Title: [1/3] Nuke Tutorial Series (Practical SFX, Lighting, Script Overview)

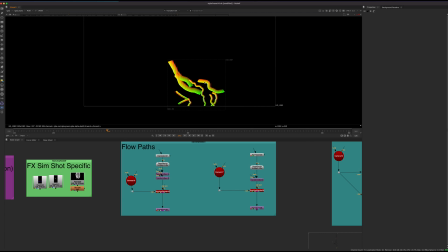So if you're doing lots of things with a lot of curvature, there's no super simple way to bend textures along splines or grid warps in Nuke, and so this kind of solves that problem. You can get these geometries and simply export them and use them that way.
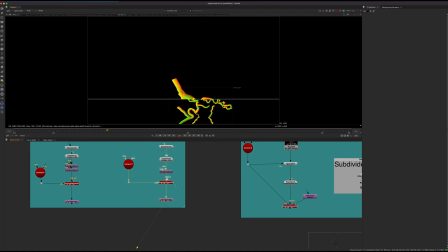So you'll get these given for you, because I know most people probably don't have an Oculus,
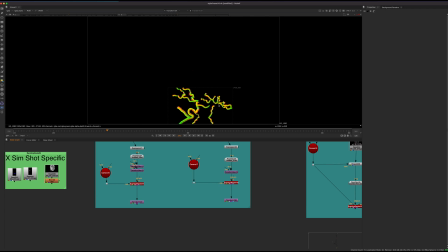but if you do have an Oculus, I will cover a little bit of that and how you can create these in that part 3.
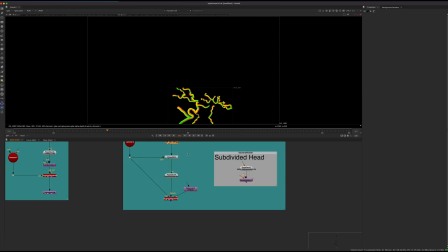And then we'll get the 3D Geo tracked. So this is from Keentools.
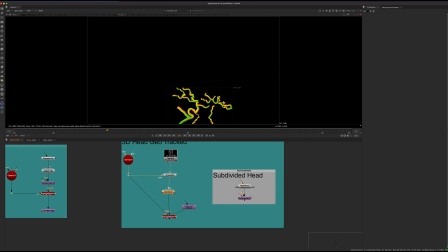I'll talk about Keentools in the next video, and we'll talk about how you can create these geometries.
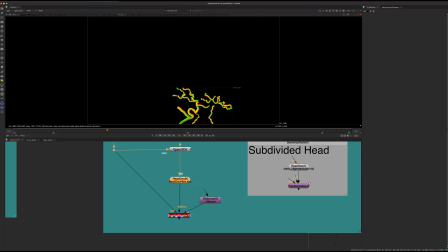They also have a 14-day trial, I think, on their website. So we'll talk a little bit more about that in the next video, how you can use the face builder,
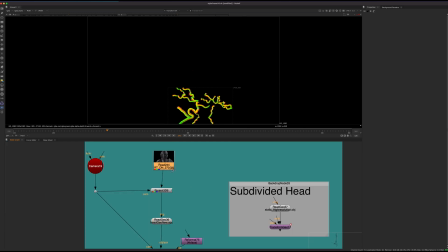the face tracker, to get this 3D model, which is really, really going to help with the tracking.
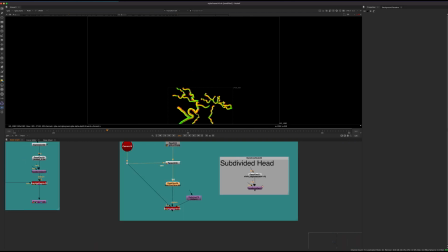And I'm going to break that down further.
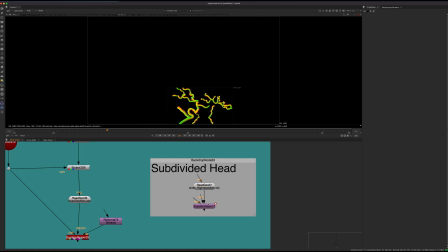And then we also have a subdivided head, which is the same model, just with higher resolution, that we can basically create more advanced displacement from.
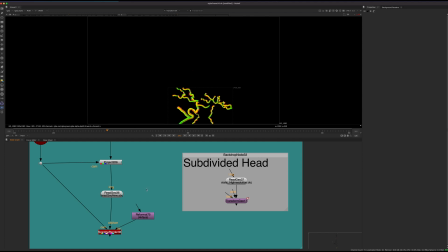So by adding geometry or resolution, we can add details in a way that is a
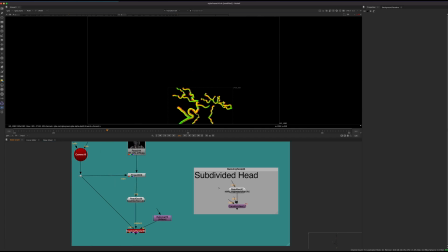little bit more realistic than maybe just sticking 2D textures on a geometry.
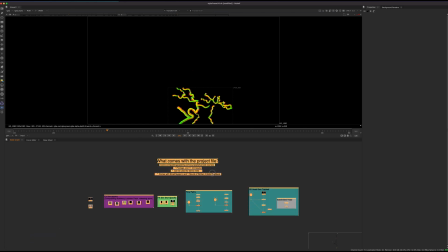So that's it for the project file. There should be a link in the description for that, and that should be available now.
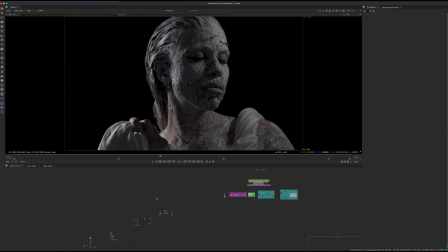So one thing I want to mention before I continue on to do the overview of the script is,
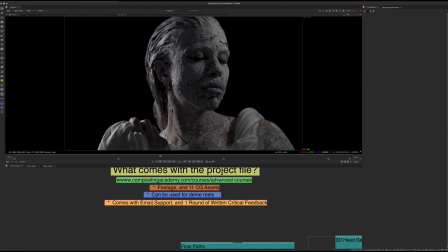please don't email a bunch of questions in email support if you're working ahead.
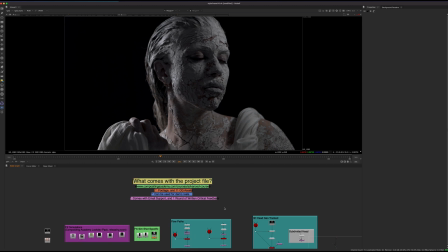So I'm releasing the project file now, so you can download it, and you can work ahead if you want to start to approach it yourself and try to figure it out. But please, for all the questions, wait until part 2 and 3 are posted, which I'll be posting one a week.
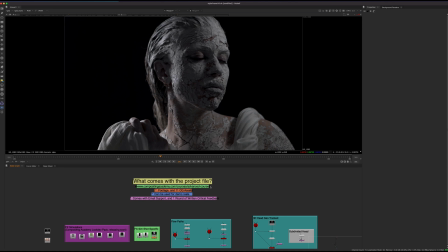So in the next 2 weeks, both videos will be out. So feel free to work ahead and try to figure it out, or just like recreate it.
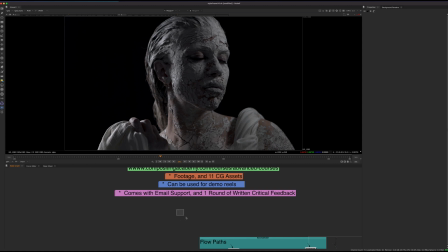But hold off on the questions, because a lot of stuff will be covered in detail in the next 2 videos. So if we step through, now we can just take a look at this comp here.
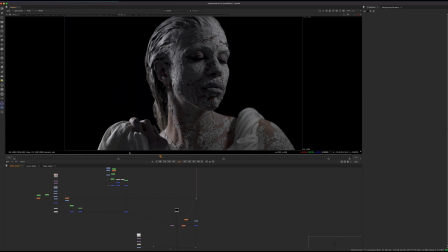So I'm going to break it down. So basically I started with the 2D sort of smart vector on the skin. So just enhancing and using some textures and kind of cutting them up and desaturating them. I'll talk about some frequency separation again. We use some different techniques to match the lighting.
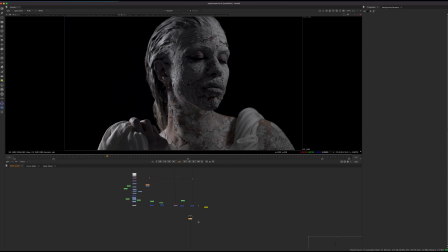And we go into a more advanced version of that as well when we start talking about the 3D head. So we can actually stabilize some of the lighting by using the 3D model. So that will be a pretty cool topic in, I believe, the second video.
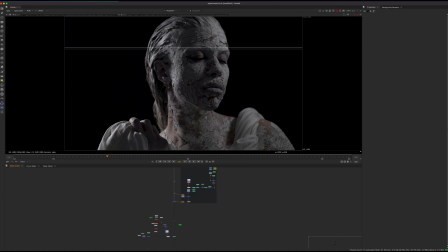So stepping through pretty much the same technique. So for the body, the majority of the body is just smart vectors. So if you were to cut this into different pieces, the shot, we have sort of a smart vector in the chest, shoulder, hand, a little bit on the cloth, and then we have some problem area, which not a lot of detail to track here.
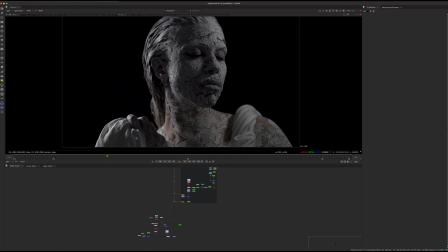So I'll talk more about how we will combine tracks and use different things to solve sort of these hidden problems that appear.
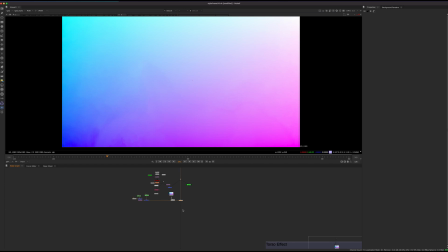But yeah, that's basically the first half here, is mostly smart vectors, painting in some
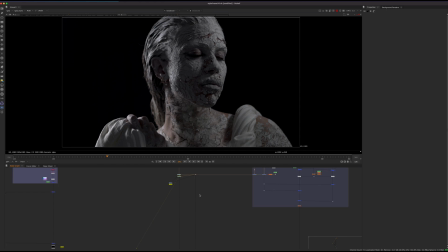2D solutions for the stuff there. And then we're doing some desaturating, and let's just step through. So the effects are merged in next.
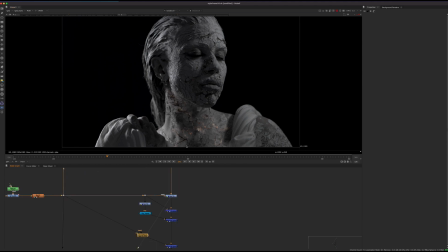We also have some interactive bounce, so we can use some blurs. We can use some darkening before. So one thing with this composite is I didn't want this to look like the whole effect was like plussed over. So a lot of the times I was doing like a darkening with the effect prior to adding the effect over with a plus.
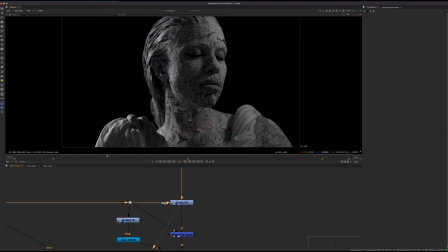So that just gives the effects like this dark sort of spreading effect as the cracks kind of move forward. And you'll see if you just plus it over, it doesn't look, if I were to take this off, you see it feels really like just additive.
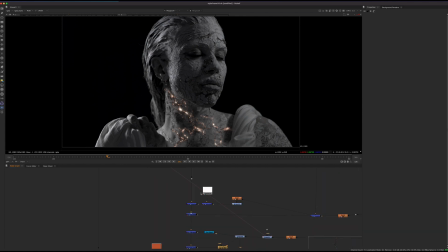So I really wanted to add darkness as it's kind of spreading. So pretty much all the effects are doing that. So you can see here we're getting darker pieces as the effect spreads, and we can use some time offsets and a couple different variations of techniques to get that darkness to spread faster,
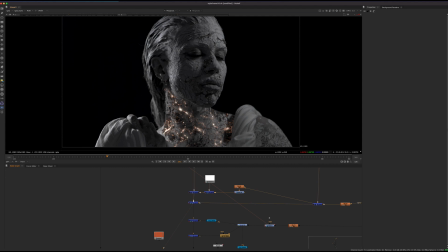so that the light effects will be easier to see and they'll flow over it. So again, that's more about balance and more of a creative decision rather than purely technical. And also when I talk about the effects a little bit more in detail, I'll show you guys how to combine these in different ways.
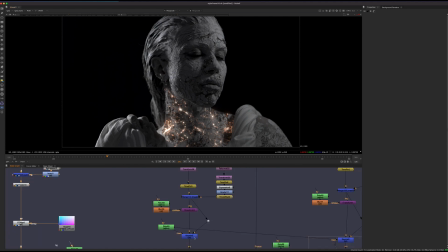How I warped some of the perspectives to sort of match the body a little bit closer, rather than just, we don't want to just stick a 2D video on, this picture. What we want to do is kind of use, I use some eye transforms,
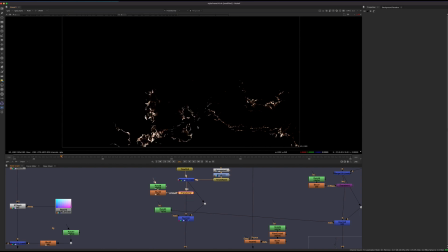some rotations to sort of bend certain pieces so that the flow of the effects will actually go in different directions.
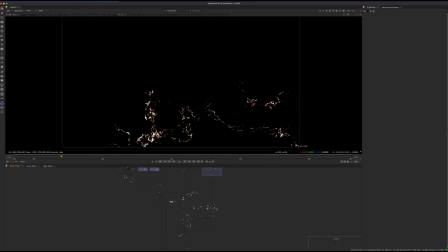And yeah, I'll talk about that again more in detail when we get to the effects.
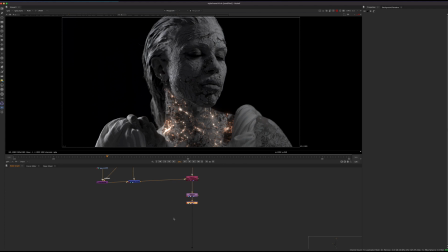And then we do some heat distortion. I'm going to go over some more advanced heat distortion.
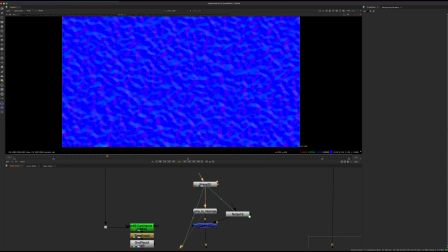So we'll go over this portion here, which is creating sort of a normals map type of thing, and sort of using some God rays and some luma keys to kind of generate
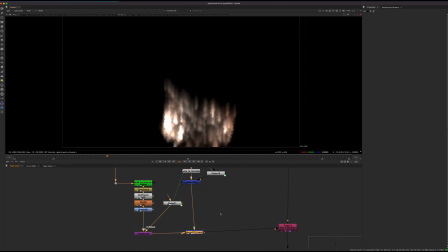a more advanced heat distortion as it's coming out of the cracks. And yeah, so that's kind of how that's created there.
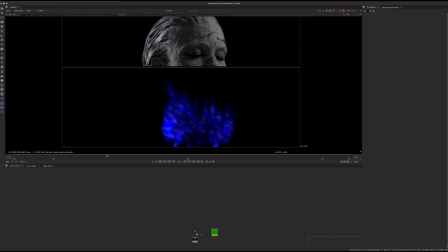So we create more advanced heat distortion, which gives it this nice ripple effect as the heat is coming up.
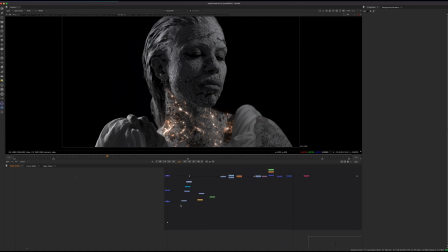And if you're watching the clip and you zoom in on it, you'll actually see that level of detail does help a lot. The shoulder, same idea, same type of thing here. And then we have the embers. So a lot of the embers is a lot of retime effects.
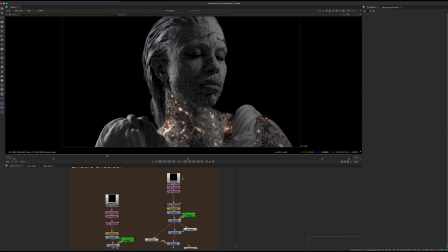So either I retime them or I time offset them to basically, we have like small embers coming off, and then we have like big chunks.
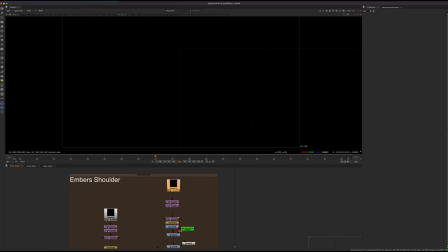So it's really just using that same element that I'm giving you guys over and over, but I'll just kind of like mask a different portion. And if I just gain up here, yeah, you can just cut a piece from here and use that in one area, or cut a piece from the middle, use it in a different area,
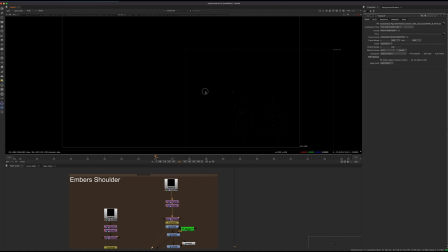and it will give you the look that there's a bunch of different ones, but actually we're just using the same one over and over with offset. And you'll see here, by the way, I'm using daisy chains in my comp. I haven't made a video about this yet, but I was thinking about it because this is something I kind of do, is I'll merge each element over the background one at a time just to see how it looks.
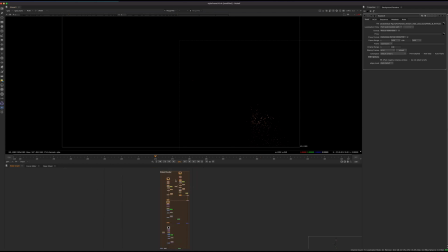And then if they kind of go together, for example, these are all embers, I'll kind of just, put all of these on one layer and then merge it over as one. And why this is useful is because we could pre-comp this out as a layer. It's just a nice way to organize your script by doing that.
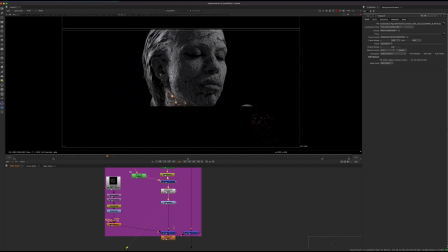And yeah, so other stuff here,
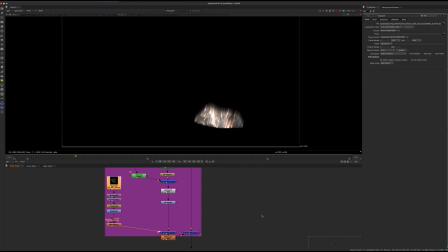we'll use some God rays, we use some different things to sort of, we don't want completely flat edges.
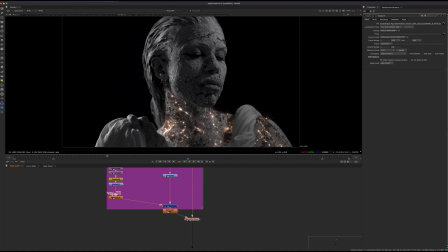So I wanted to sort of break up the edge, especially since we're against black here, to, not make it feel 2D completely. So we want to have some of these little effects kind of flickering off. So I'll talk about some different stuff with that. And then there's just a bunch more ember stuff here.
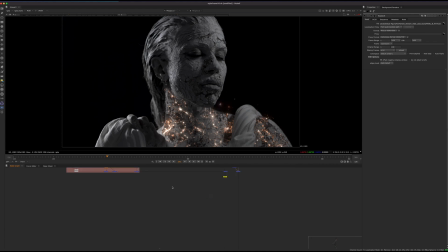We have some burning edges effects as well for the skin, so we can get some different type of rolling effects there.
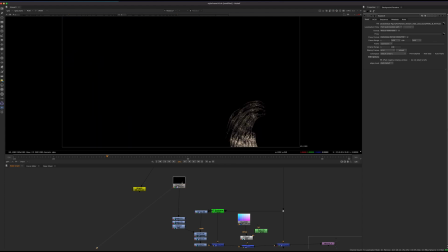And this is the cloth thing. So again, we use some of those elements to wrap it onto the cloth, and we can use that on both sides of the cloth. This is the more complex part of the script. So the center area, we start to go into some of the 3D cracks and 3D displacement,
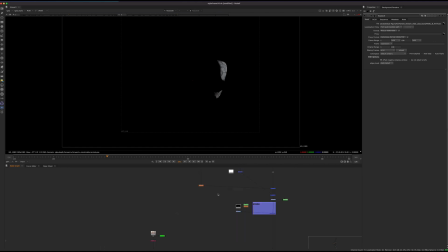so we can take this face and displace in different ways to create more 3D looking stuff, and also add ambient occlusion and details like that.